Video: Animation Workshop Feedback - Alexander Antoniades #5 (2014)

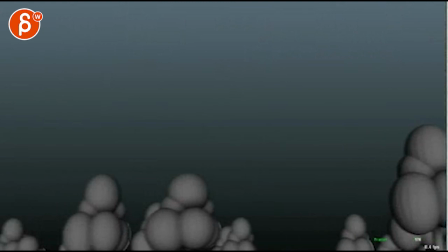(8:13)
Now, speaking of staring at things, so once you get into detail,
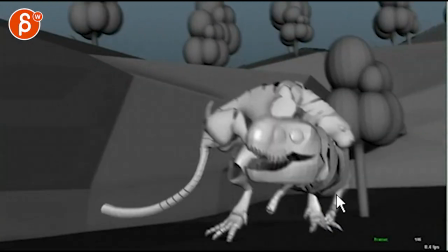(8:18)
once he hits him, and I just look and I focus on specific body parts,
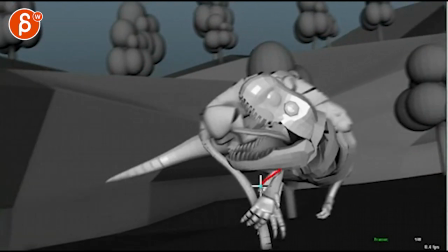(8:22)
all I see here on his arms that they are twins and they're stuck in space and they're
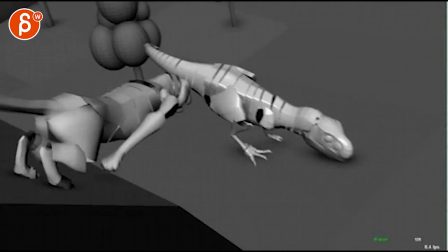(8:29)
not moving. You know, as I say this, as there's a movement here, but if you just look at his arms, and this again is potentially weird.
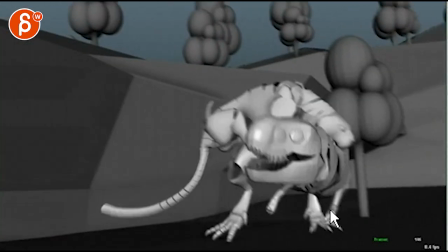(8:38)
I don't know what you're doing with your motion blur, it seems a bit weird, but I'm mainly also reacting to this guy that just seems to be doing nothing here.
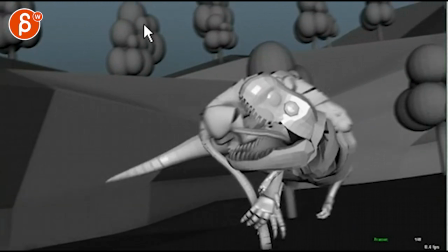(8:45)
So boom here, and this could be a moment of hand goes back, claws, right, claws down, and it gives it that kind of a back and arc forward.
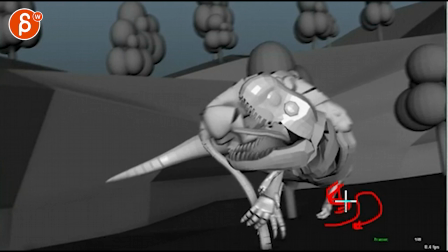(9:00)
It kind of goes back, it compresses, like it spasms in, right, it contracts in and does kind of a swipe out,
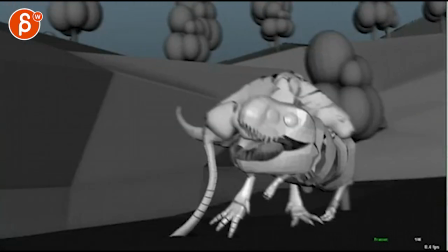(9:08)
just so there's a little movement there. And not see, as I'm scrubbing here, all I see is just his hand and arm in the same spot.
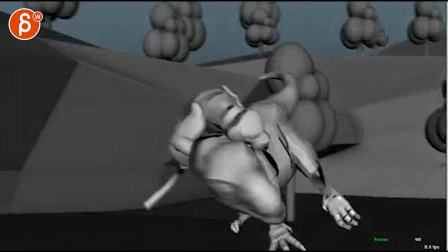(9:15)
Same with this guy, right? That would be something. The steps are cool. There's already awesome stuff in the toes.
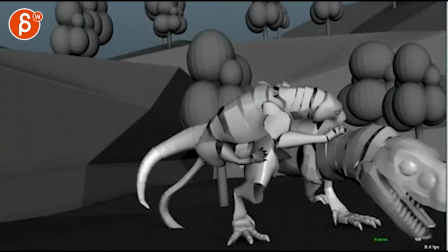(9:24)
What you could do though is when you do boom, and this is the plant, this feels soft here, and it's mainly because it feels like this is high, maybe because of the shadow. This is not out and these are down.
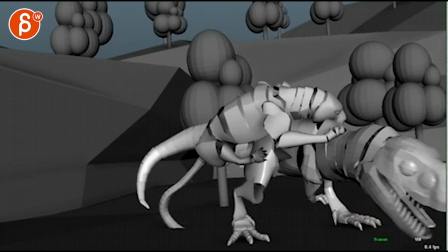(9:37)
Oh man, my pen, what's going on? They curve down, and it would be neat when you have the impact points.
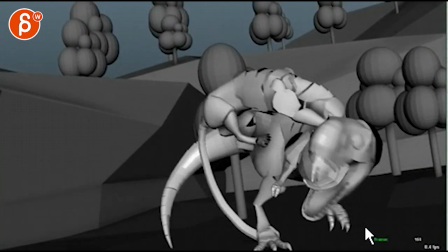(9:44)
All right, so you're going boom. See how you have the toes come up and then it come down and back down there?
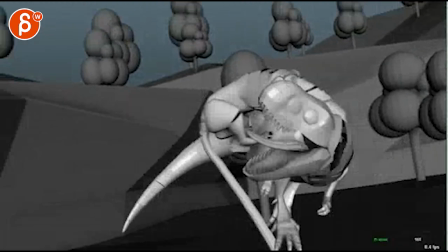(9:51)
What I would do is anything you can do, but the head is kind of in its way. Let's pretend the head was not in its way.
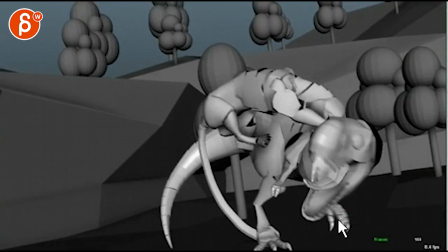(9:58)
Like, I want to see something where you have this guy here, the toes and the foot, I'm meaning, right?
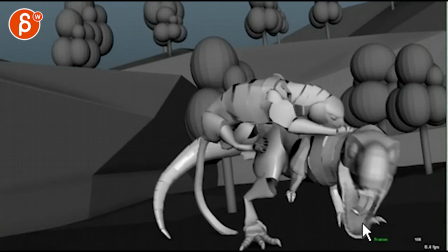(10:04)
This guy here, here, boom, and then it would be here, but again, it's tricky because it's recovered.
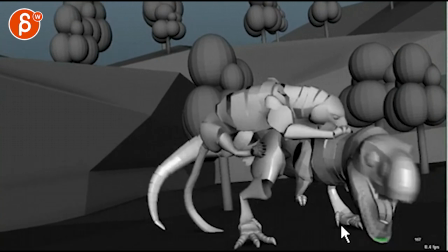(10:13)
The idea is just that once, you could still do it, but then once it reveals the foot here,
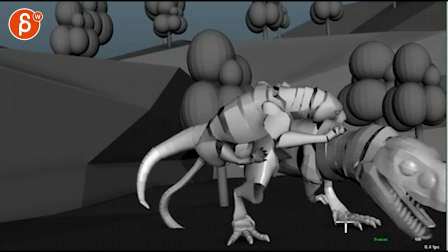(10:18)
what I would do is, if there's any way you can intersect a bit of this in the ground, so bring it lower, so then you have this part of the finger out. This is really flat. Everything is flat, you know, with a slight curve up because of the nails being in it.
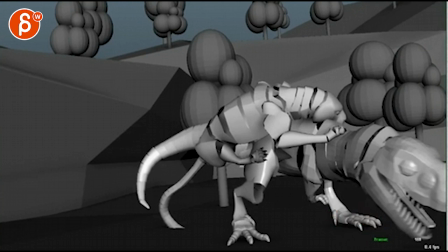(10:36)
Ugh, this makes no sense, right? This stupid drawing with my pen. Why is my pen like this? Just right now, it's the idea of this being close instead of out. That's weird, because if you had it out, it would give it more of a compression, right?
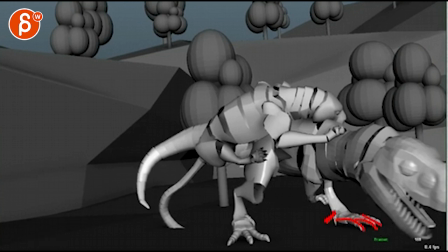(10:51)
And then these guys visually curving down doesn't feel like there's pressure, weight on it, so did anything to flatten them. You know, spread them out and then flatten them. And I'm stopping with my stupid pen.
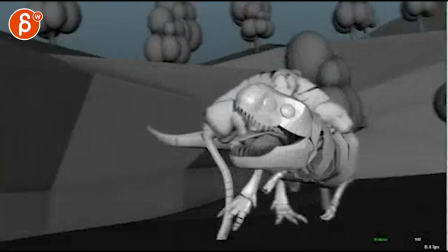(11:08)
That would be cool there. And then the other guy, it's great.
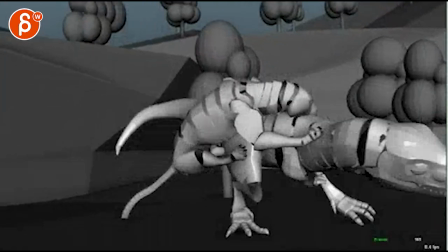(11:16)
Yeah, I like that. The weight on the head is good.
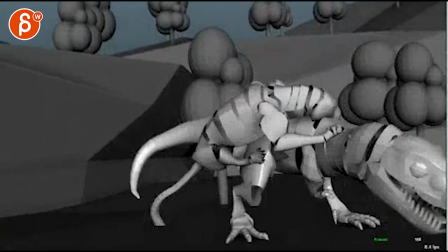(11:20)
It's not too much fast stuff. It takes away from the weight. I like that you got a trailing tongue.
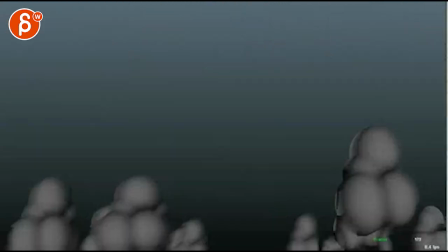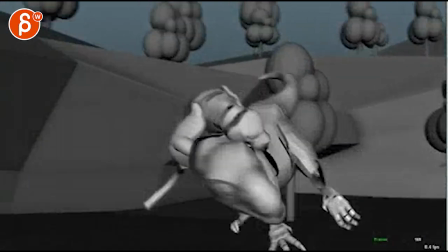(11:31)
Then you got the big tail dragging and coming back around. Yeah, just go watch out for the tail on your guy here.
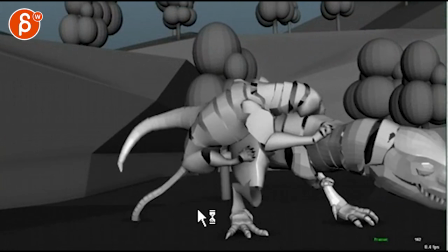(11:40)
That is about it. Super, super cool. And actually, what would help you for big dynamic shots like that? You might want to start doing these guys, you know, green, whatever color you want to call this stuff, and then blue, whatever.
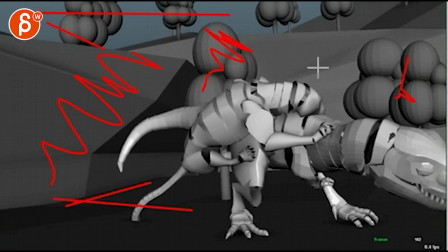(11:59)
So we have a clear value change between these guys being, you know, you can leave them whitish in the way you have them, but if you make this a bit darker, dark green, some brown, a little blue, it just pops it out more,
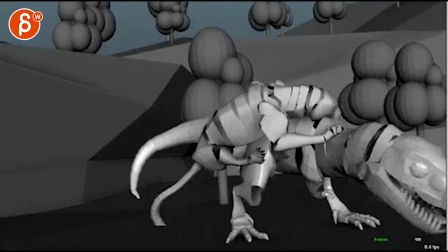(12:13)
just because it's getting, I can still see what's going on, but it would be kind of neat to have a bigger visual pop of these guys in action,
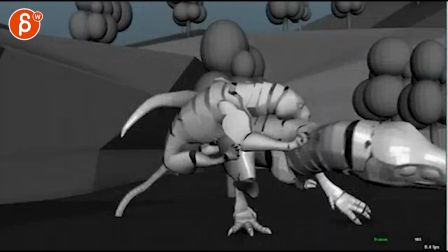(12:21)
so you can really tell what's going on.